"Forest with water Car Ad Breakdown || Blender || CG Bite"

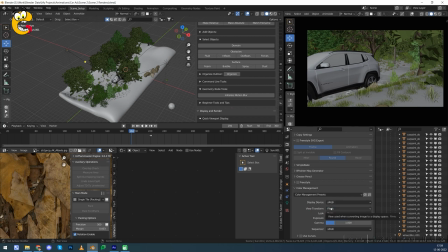And after the rendered like this car is white color, and I see that the white look very flat, so all texture data lost in the white color.
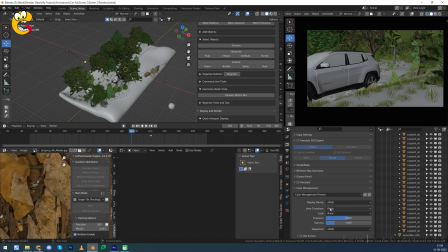So I have to re-rendered all full car again in the filmic, and then compositing in blender, oh sorry, in After Effects.
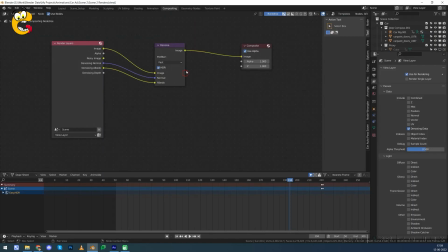So in compositing I again did just simple denoised. Okay, and then after all rendering I jumped into DaVinci for the color correction,
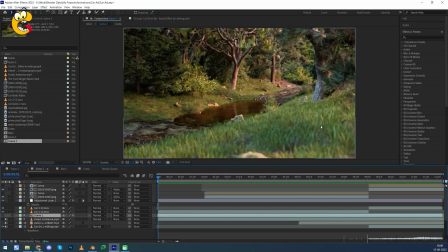and then I jumped into After Effects like this is the final scene. So if I did breakdown for this scene, you can see,
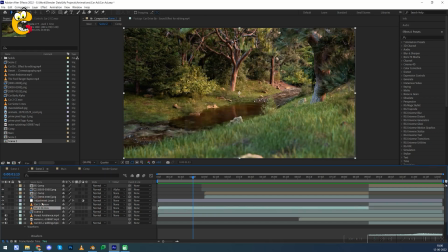yeah, this is the files from the DaVinci Resolve. And then I put just enable this full view. Okay, then I put some color correction on this, like very subtle effect, but looks good.
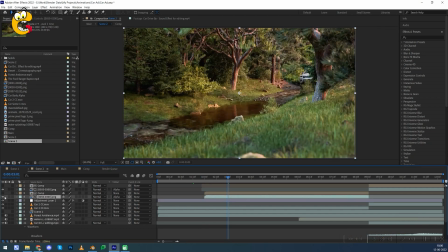And then I just rendered this, like now if I zoom on the car,
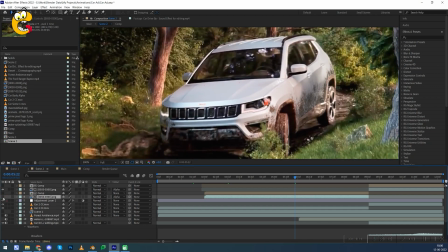you can see this is looks good with white color, but before it looked like this, so it looked completely vanished. So I did re-rendered again the car, and with the filmic.
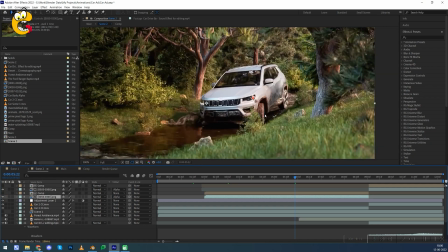Other scene is with the standard color space, but the car is with filmic color space, so that it look good with the shadow or other texture data.
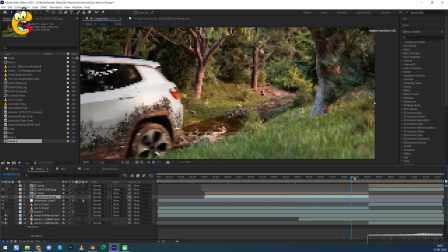And that's all for the car.
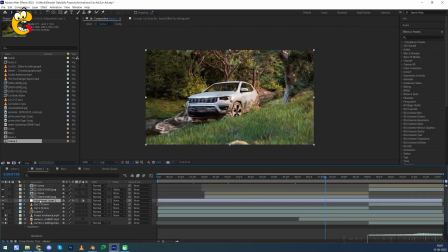And then I put the motion blur on this I think where it is, yeah, on this file, so that it look like the water will not look bad.
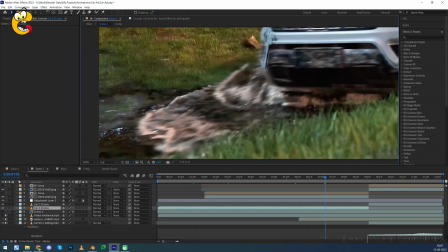So in motion blur the all particles blend to each other and looks very good.
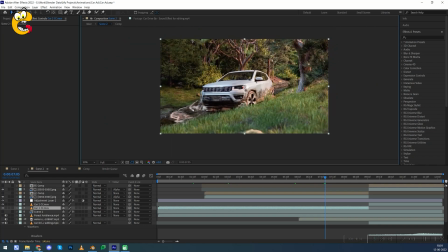But if there is no motion blur, so they look like spheres jumping around here and there.
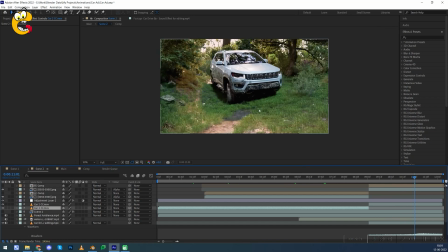So this is all about the car scene. So if I enabled my another like this, so if I disabled this, you can see this is before color correction here, and this is with color correction.
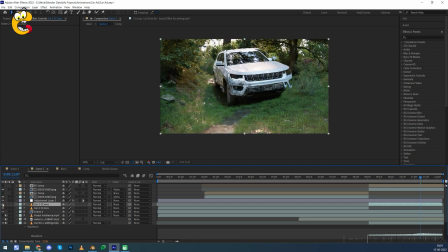So you can see the difference here. And that's all for this car scene.
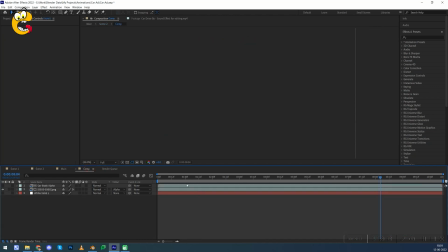And then I combined both scene.
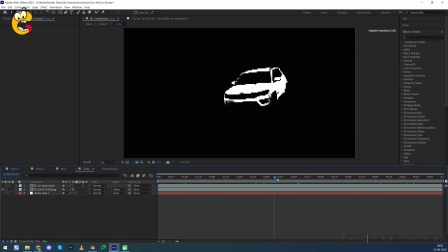Oh, so this is the alpha I created for masking the car upper body to create a white color effect.
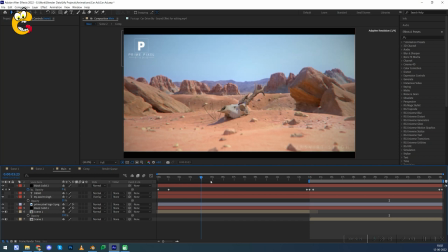And then this is the main color main composition where I composed both scenes here.
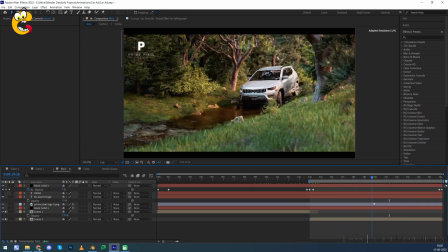And also I downloaded all music from YouTube ads, like some jungle ambient and forest ambient, and then car splashes moving through the water and some engine noise,
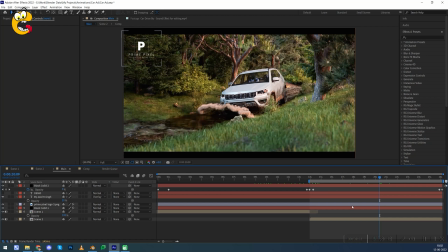and mixed that all, and I created this. So that's all for this forest scene. If you want further tutorials for this kind of stuff, you can also visit to my Instagram account, and you can see my work, check my work.
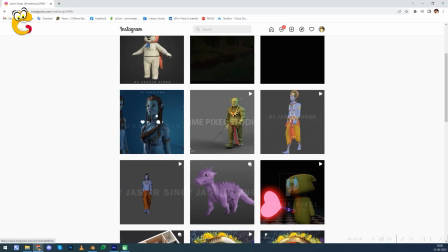And if you want something to get breakdown of, you can also mention me, like this is all animation.
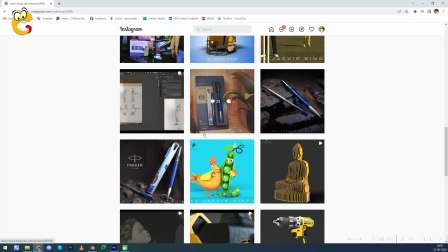If you also want to learn animation, so I will also create that.
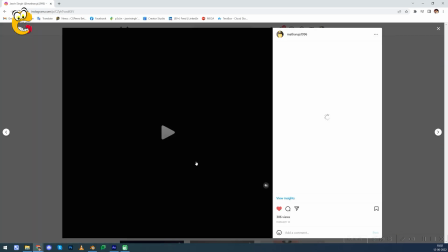So if you want to VFX something like this,
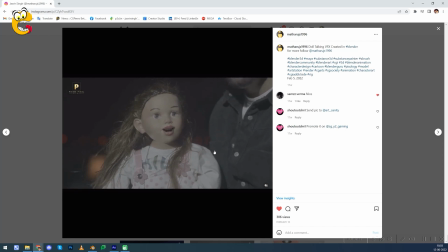so this doll is all mouth is all fully created in Blender, so you can see.
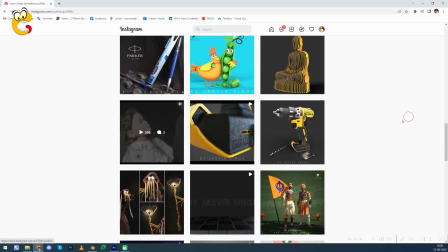If you want to also this kind of work, you can DM me, or
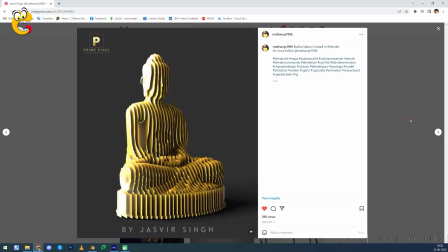also if for more knowledge and for more stuff, you must consider subscribe.
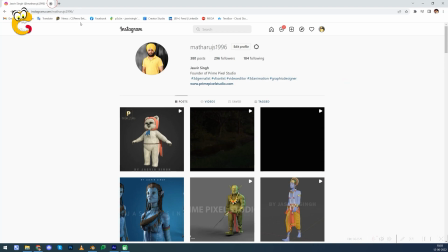So this is all stuff you can take a look at free time. So that's all for the car scene, and must subscribe
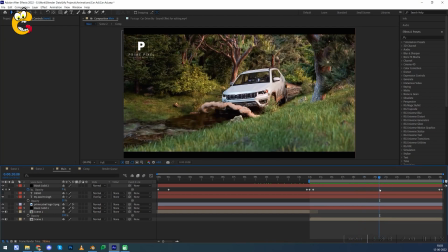YouTube channel, and also follow the Instagram, so you can get a latest update about my work.